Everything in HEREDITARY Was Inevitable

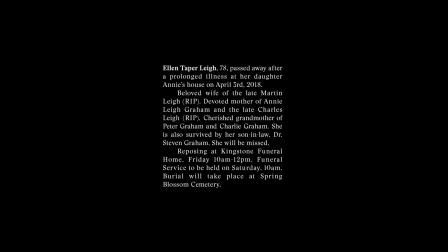241s
Even before the opening shot, the very first thing we see in the film is an obituary, familiarizing us with the idea of death and its inevitability from the very beginning of the film. Even the title, Hereditary, insinuates some predestination, some condition that has been assigned to a person against their will.
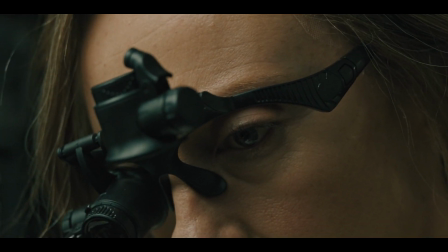259s
Fate. Predetermined. He references time throughout the film as well, alluding to its incessant approach,
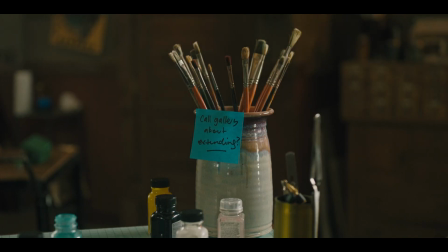267s
how it constantly looms over the characters, that they are running out of it.
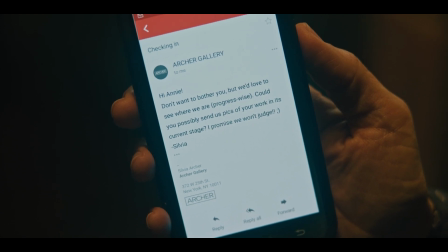271s
He does this with the deadlines on Annie's miniatures that people keep reminding her of.
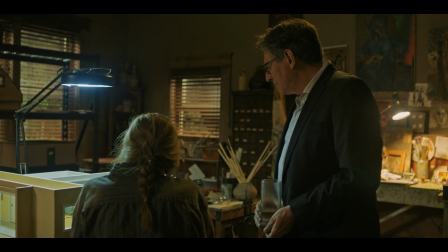276s So what's our deadline now, seven months? Six and a half. Ooh, coming up.
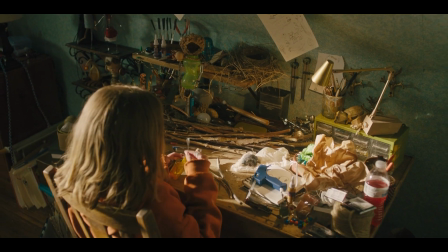282s
And more subtly, through Charlie's repeated clicks that sound like the ticks of a clock. Tick.
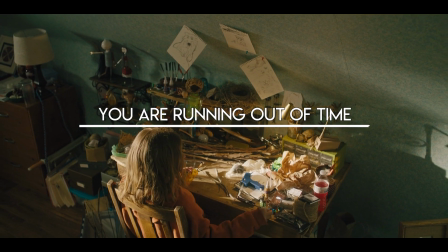289s
Tock. You are running out of time. Your destiny awaits.
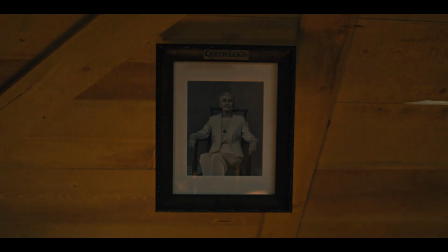296s
Aster incorporates interesting backstory as well that not only adds depth and complexity to the characters but also further illustrates
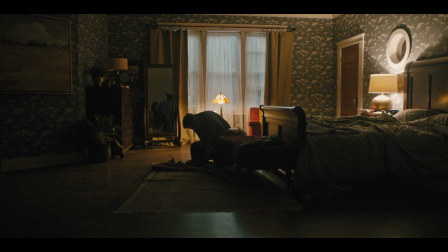303s
the inescapable plans others have for the Graham family that no matter what they do will always come to fruition.
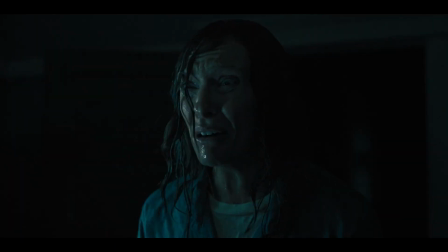311s
We learn that Annie used to sleepwalk and almost killed herself, Charlie, and Peter.
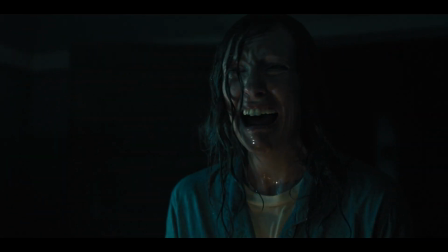315s
Though she had no control over her actions she still would have been the cause of their deaths, an unwilling agent of their fates.
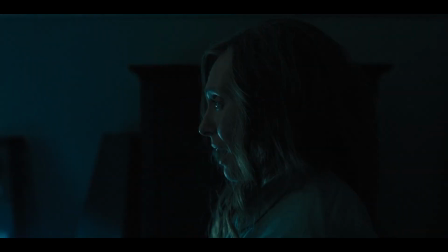322s
In her dream with Peter, she says that no matter what she did to have a miscarriage, it didn't work.
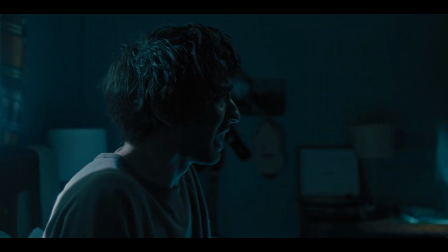328s I tried to have a miscarriage. How? However I could.
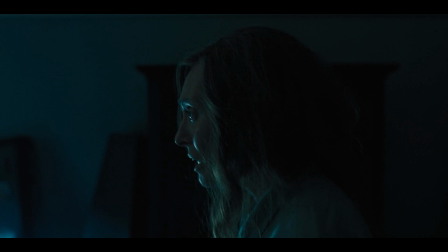333s I did everything they told me not to do, but it didn't work.
It doesn't matter what she wants.
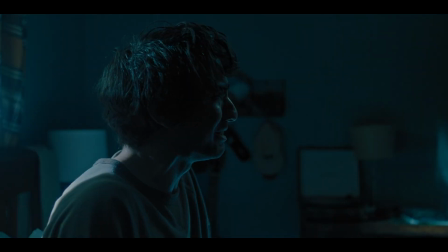339s
Peter was destined to come.
Then why did you have me? It wasn't my fault!
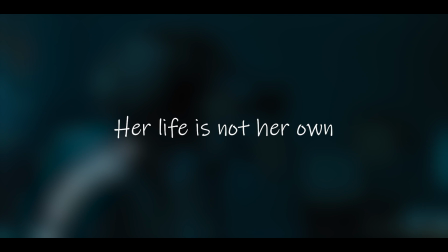344s I tried to stop it!
Her life is not her own.
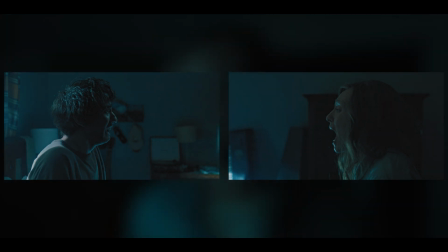349s
Aster shoots the confessions of this scene in profile view, which detaches us from the characters, keeping us from seeing their full faces and emotions.
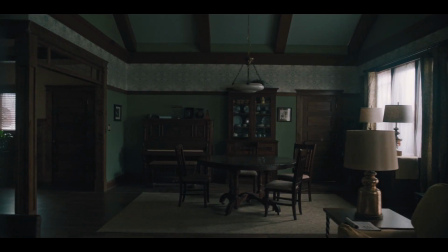358s
The film uses several lateral tracking shots and other smooth,
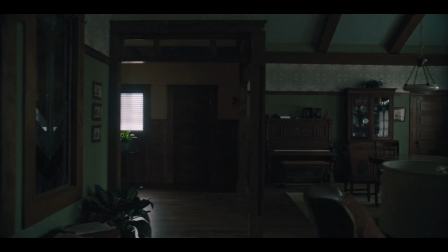361s
inhuman camera movements to create a feeling of an omniscient rather than subjective point of view as we look at the family.
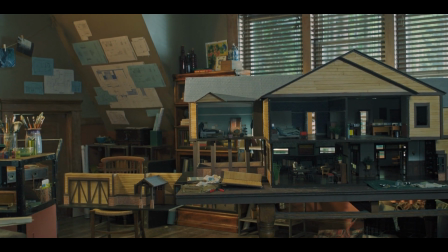367s
We become observers rather than empathizers, like we're simply watching these tragic events unfold,
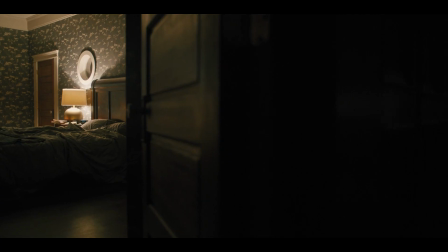372s
unable to do anything, further isolating the characters and adding to the helplessness and inevitability the film has been building. Aster creates a similar effect through the characters' actions as well.
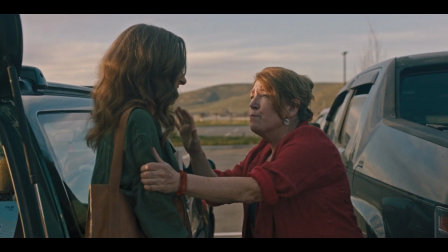384s
Joan encroaches on Annie's space with her hands, visualizing how she's been invading and influencing her life.
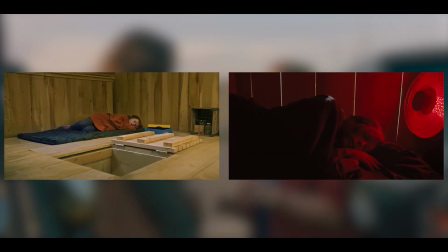390s
Charlie and Annie both sleep in the treehouse where they'll eventually find themselves permanently changed, beheaded and surrounded by cultists.
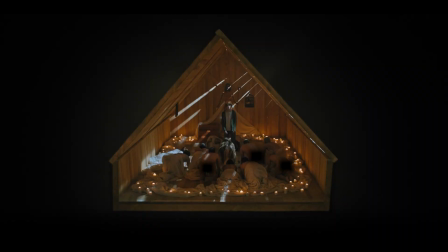397s
Even Peter tries to sleep there in a deleted scene.
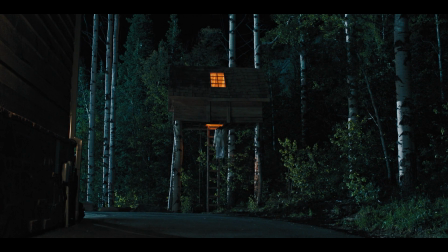399s
It's like they're being drawn to the film's climax, to their ultimate fates, bringing even more weight to the treehouse, to the opening shot.
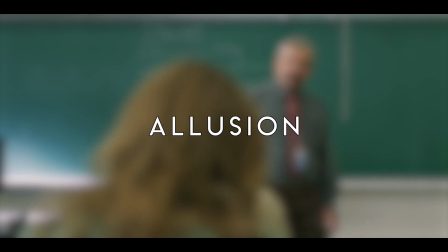408s
Aster also makes use of illusion, most notably when Peter's class talks about Heracles and the idea of fate.
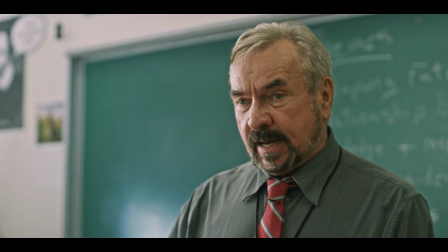415s
Having the characters within a film talk about fate and how the characters in the story they're discussing
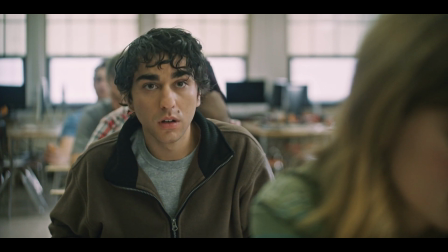420s
have no control is like breaking the fourth wall. because they, too,
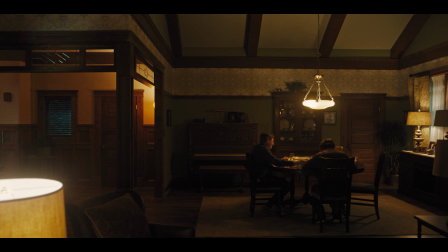425s
are characters within a story who ultimately have no control over their actions.
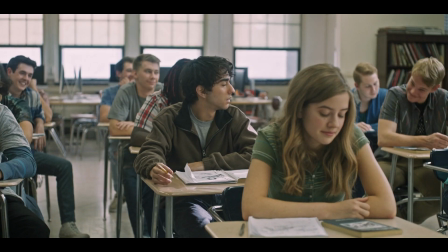431s
Now, some might say that having characters literally discuss the themes of a film is too obvious and lacks subtlety,
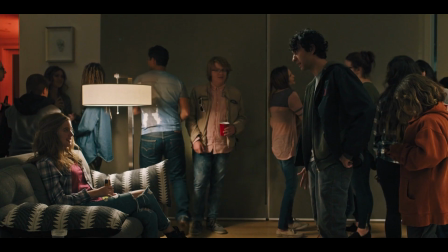437s
and usually I'd agree, but doing so in Hereditary only makes its themes even more powerful.
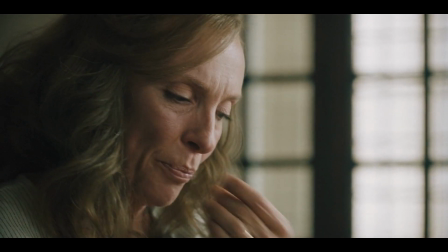444s
Ironic, really. Even with clues, even given hints, even when it's right in front of their faces,
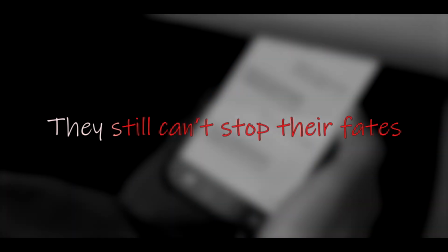450s
told to them in class, they still can't stop their fates.
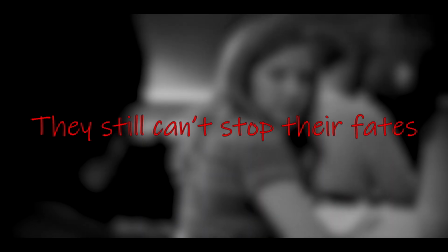456s If it's all just inevitable, then that means that the characters had no hope. They never had hope because they're all just like hopeless.
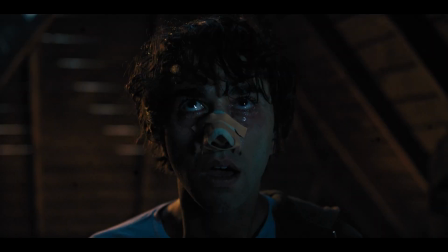462s They're all like pawns in this horrible hopeless machine.
And this idea is personified even further by the confines of the film itself.
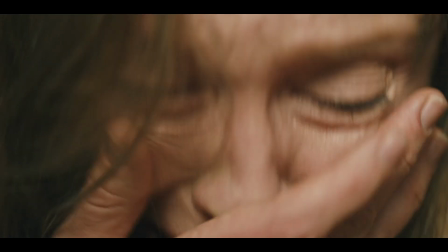470s
Not only have they been trapped within the webs of the cult, but they've also been trapped within the frames of the film,
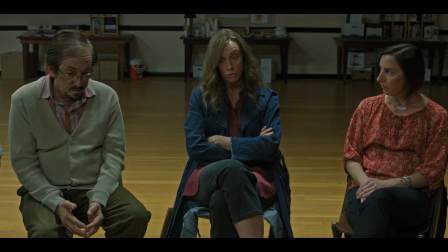476s
doomed to experience the fates planned out for them by the filmmakers, bringing even more weight to shots like the camera trapping Annie during her group meeting.
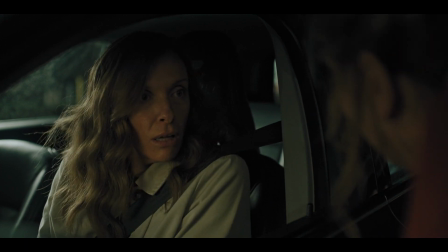485s
Even the film's borders have become a force of oppression, another layer shaping their lives.